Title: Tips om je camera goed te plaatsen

Jongen en gasten, het is niet zo lang geleden dat ik met jullie aan het praten was over hoe je een eigen YouTube kanaal begint en waar je op moet letten als je dat YouTube kanaal begint. Nu ga ik vandaag opnieuw met jullie praten over de YouTube kanalen van YouTube. Wat een rare zin.
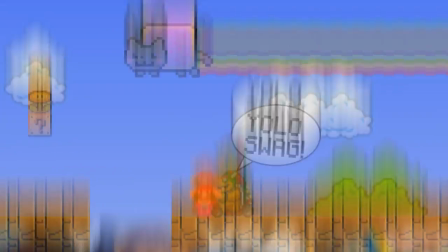De vorige keer kreeg ik namelijk heel veel vragen van jullie. Laat ik beginnen met een van de meest gestelde vragen. Met wat voor apparatuur neem je gameplay op? Jongens, gameplay kan je maken op YouTube, alleen ik doe dat niet heel veel. Er is een reden dat ik niet zoveel gameplay maak, omdat ik het niet zo leuk vind. Als je op YouTube video's wil maken van een videospel, dan moet je onthouden dat je afhankelijk bent van het videospel. Als het spel kut is, word je video kut. En dat vind ik zo jammer aan gameplay's, daarom doe ik het liever zelf. Dan kan je zelf bepalen wat er in beeld komt en dan weet je ook zelf of het cool wordt of niet. Maar toch, heel veel mensen vragen aan mij, Bardo, hoe neem je gameplay op op YouTube? Dat is simpel, dat doe je met Fraps. Download Fraps, start je spel op en neem het op. Het enige wat je nodig hebt is natuurlijk een microfoon aan je computer en dan ben je al klaar. Dan kan jij je eigen gameplay opnemen. Alleen nogmaals, het is gameplay. Ik denk niet dat... Ja, het is leuk en aardig, maar... Succes. Verder gaan we het niet hebben over gameplay video's. We gaan het hebben over alles daarbuiten. Met de tips die ik aan jullie geef kan je verder alles maken. Vanaf beauty video's staan piano video's, vlog video's, sketch video's. Verzin het maar wat voor video's. Dus je kan alles maken zolang je er zelf maar een beetje moeite en tijd in steekt.
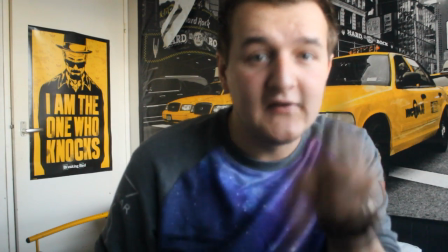92s
Leuk voorbeeld over moeite en tijd steken is dit camera shot waar jij nu naar kijkt.
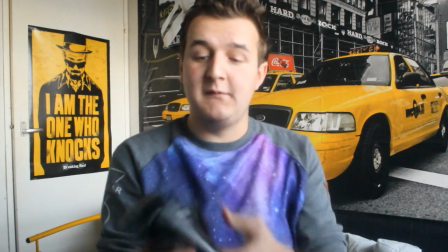96s
Het voelt misschien een beetje alsof ik hier een camera had en ik dacht bij mezelf ja flikker hem maar daar neer.
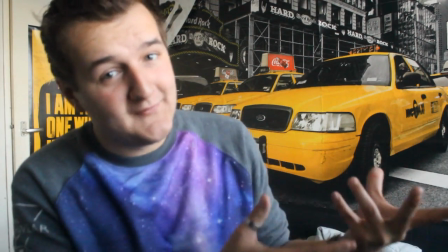102s
Maar zo is het niet gegaan. Ik heb nagedacht over hoe ik mezelf in beeld ging brengen en waarom ik mezelf zo in beeld ging brengen.
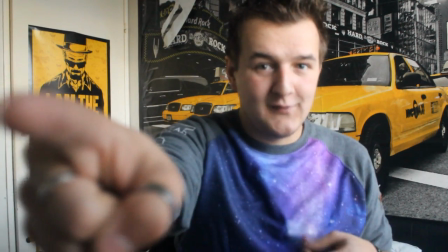108s
Dat is heel belangrijk. Kijk goed naar het shot waar jij nu naar kijkt. Zoals je kan zien het is lekker beeldvullend.
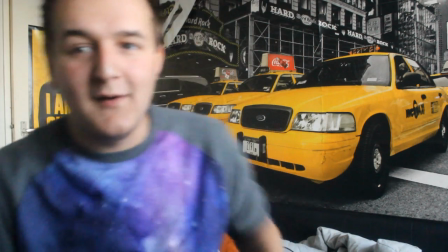114s
Daarnaast is ook nog de achtergrond een beetje spils met de New York poster, Breaking Bad poster Je hebt mijn bed hier met dat vieze handdoek Ah, die handdoek had ik wel weg mogen halen
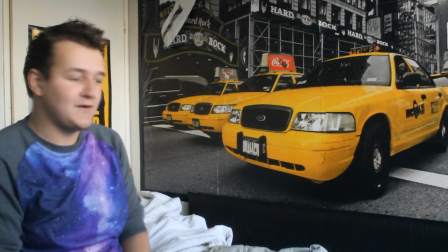123s
En dit is een goede tip dus, hoe je je vieze kamer kan schoon kan laten lijken,
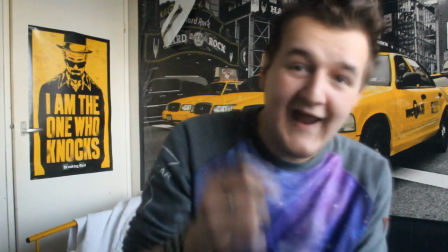128s
ja Het allerbelangrijkste aan je video is natuurlijk de video zelf Denk echt belachelijk goed na over waar jij je camera gooit Ik bedoel,
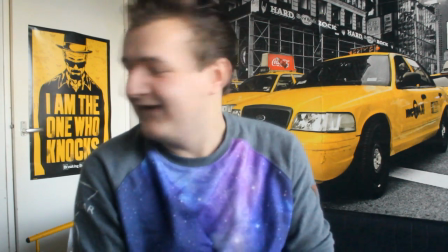137s
als jij je camera van het dak gooit, is het leuk en aardig Dat is zo'n flauwe grap, nee, die maak ik niet eens af Gooi je camera op een goede plek met een leuke achtergrond.
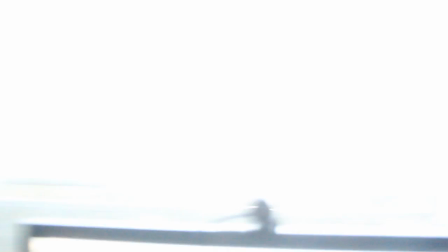146s
Goeie belichting. Kijk, kijk, ik laat het jullie zien. Daar is namelijk het raam. Ik kan... Oh, dat is mijn webcam.
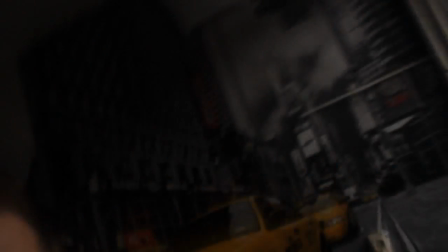151s
Hallo, webcam en Sony Vegas, hoi. Maar ik zit hier voor een raam. En doordat ik voor een raam zit, heb ik ook gewoon goede belichting, zoals je nu kan zien.
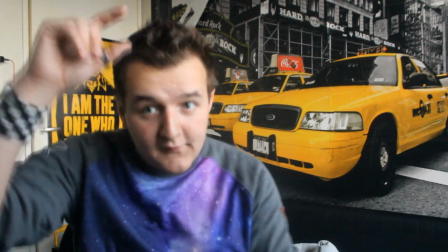159s
Normaal gesproken moet je jezelf hoofdruimte geven. Dat is zeg maar zo'n stukje boven je hoofd.
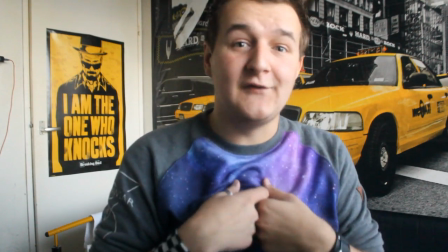164s
Dit zo, dit noem je hoofdruimte. Alleen je ziet het, ik hou er niet zo van. Ik ga het liefst zo dicht mogelijk op de camera zitten.
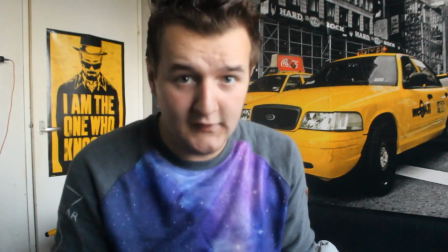169s
Onthoud wel, dat is je eigen keuze. Ik bedoel, ik maak het heel beeldvullend. Je kan ook zeggen, ik zet de camera heel hoog neer.
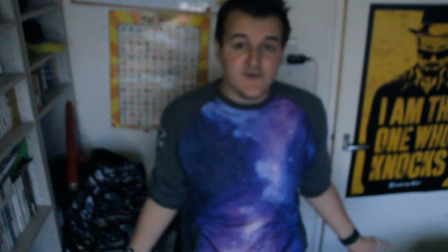176s
Zoals ik nu heb gedaan met een close-up van mij. Je kan ook zeggen dat je voor een iets breder shot gaat zoals ik nu ga.
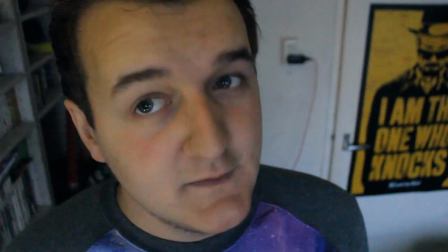181s
Dan ben je wat meer in beeld en dan heb je meer ruimte om op te nemen. Dan zijn er ook nog mensen die gaan echt zo dicht op de camera staan.
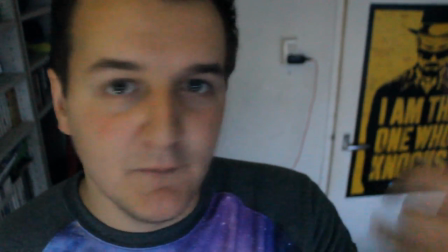187s
Alleen ja, dat zijn mensen met wie je niet wilt praten. Je ziet nu ineens een wereld van verschil.
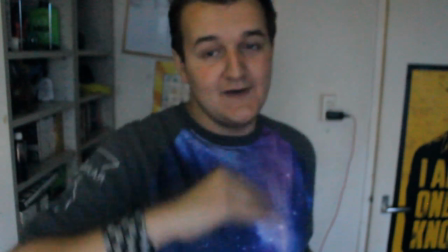192s
Dat is omdat ik de camera op gelijke hoogte heb gezet met mijn gezicht. En ja, dat brengt dit shot.
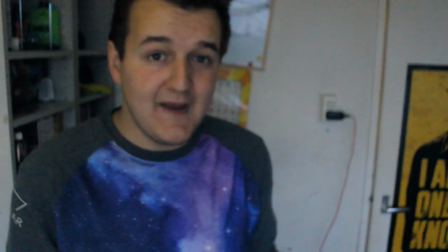198s
In alle eerlijkheid doe ik dit meestal. de camera op gelijke hoogte zetten van mijn gezicht en dan zorgen dat ik tot aan mijn tepels zeg maar in beeld ben.
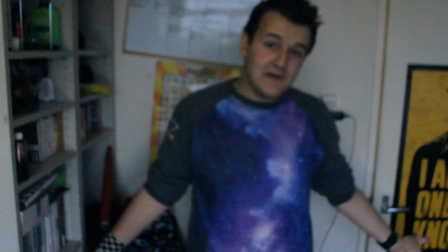205s
Ja, ik zei tepels, lach er niet om. En nogmaals je kan ook zeggen, ik ga wat naar achteren, dan ben je wat meer in beeld.
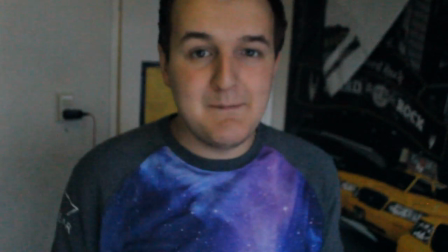210s
Een heel belangrijk ding is bij de vorige shots dat er niet veel diepte was in de shot, wat je nu bijvoorbeeld wel hebt.
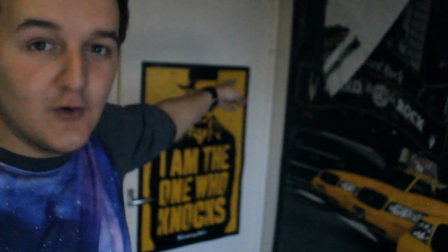215s
Je ziet nu heel duidelijk een hoek, en door een hoek lijkt de camera al direct veel dieper.
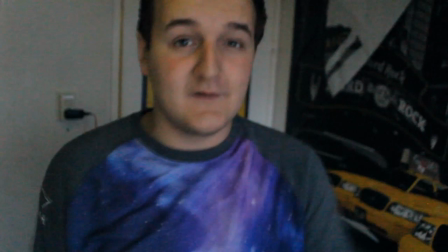220s
Doordat je wat diepte op de achtergrond hebt is het ook beter om scherp te stellen. Zie je meer dat het scherp gesteld is, hoewel het nu wat meevalt omdat de belichting gewoon kut is.
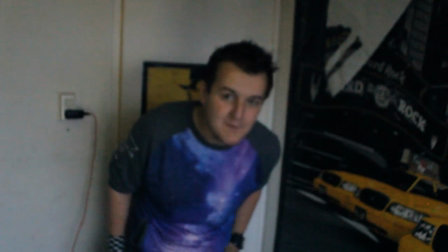228s
Maar je snapt wat ik bedoel. En nogmaals, puur zodat jij een plaatje hebt. Nu heb ik wat afstand genomen van de camera.
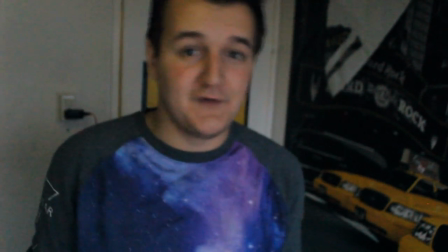234s
Er is zelfs nog een derde manier om een camera shot te bepalen. Dat is dat je helemaal in beeld bent.
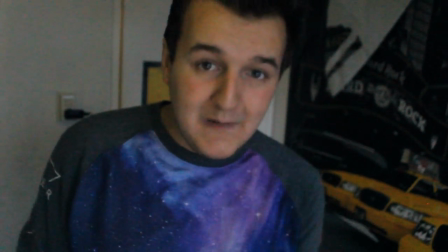239s
En dat de camera nog verder naar achter gaat. Nogmaals, ik hoop dat je hiernaar kijkt en dat je met me meedenkt.
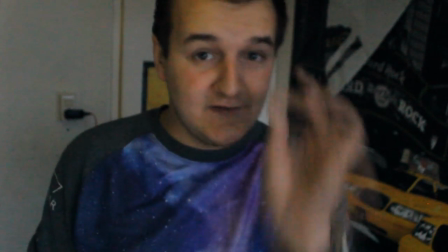244s
En dat jij thuis gaat spelen met de camera. Zodat jij zelf je eigen camera shot kan bepalen.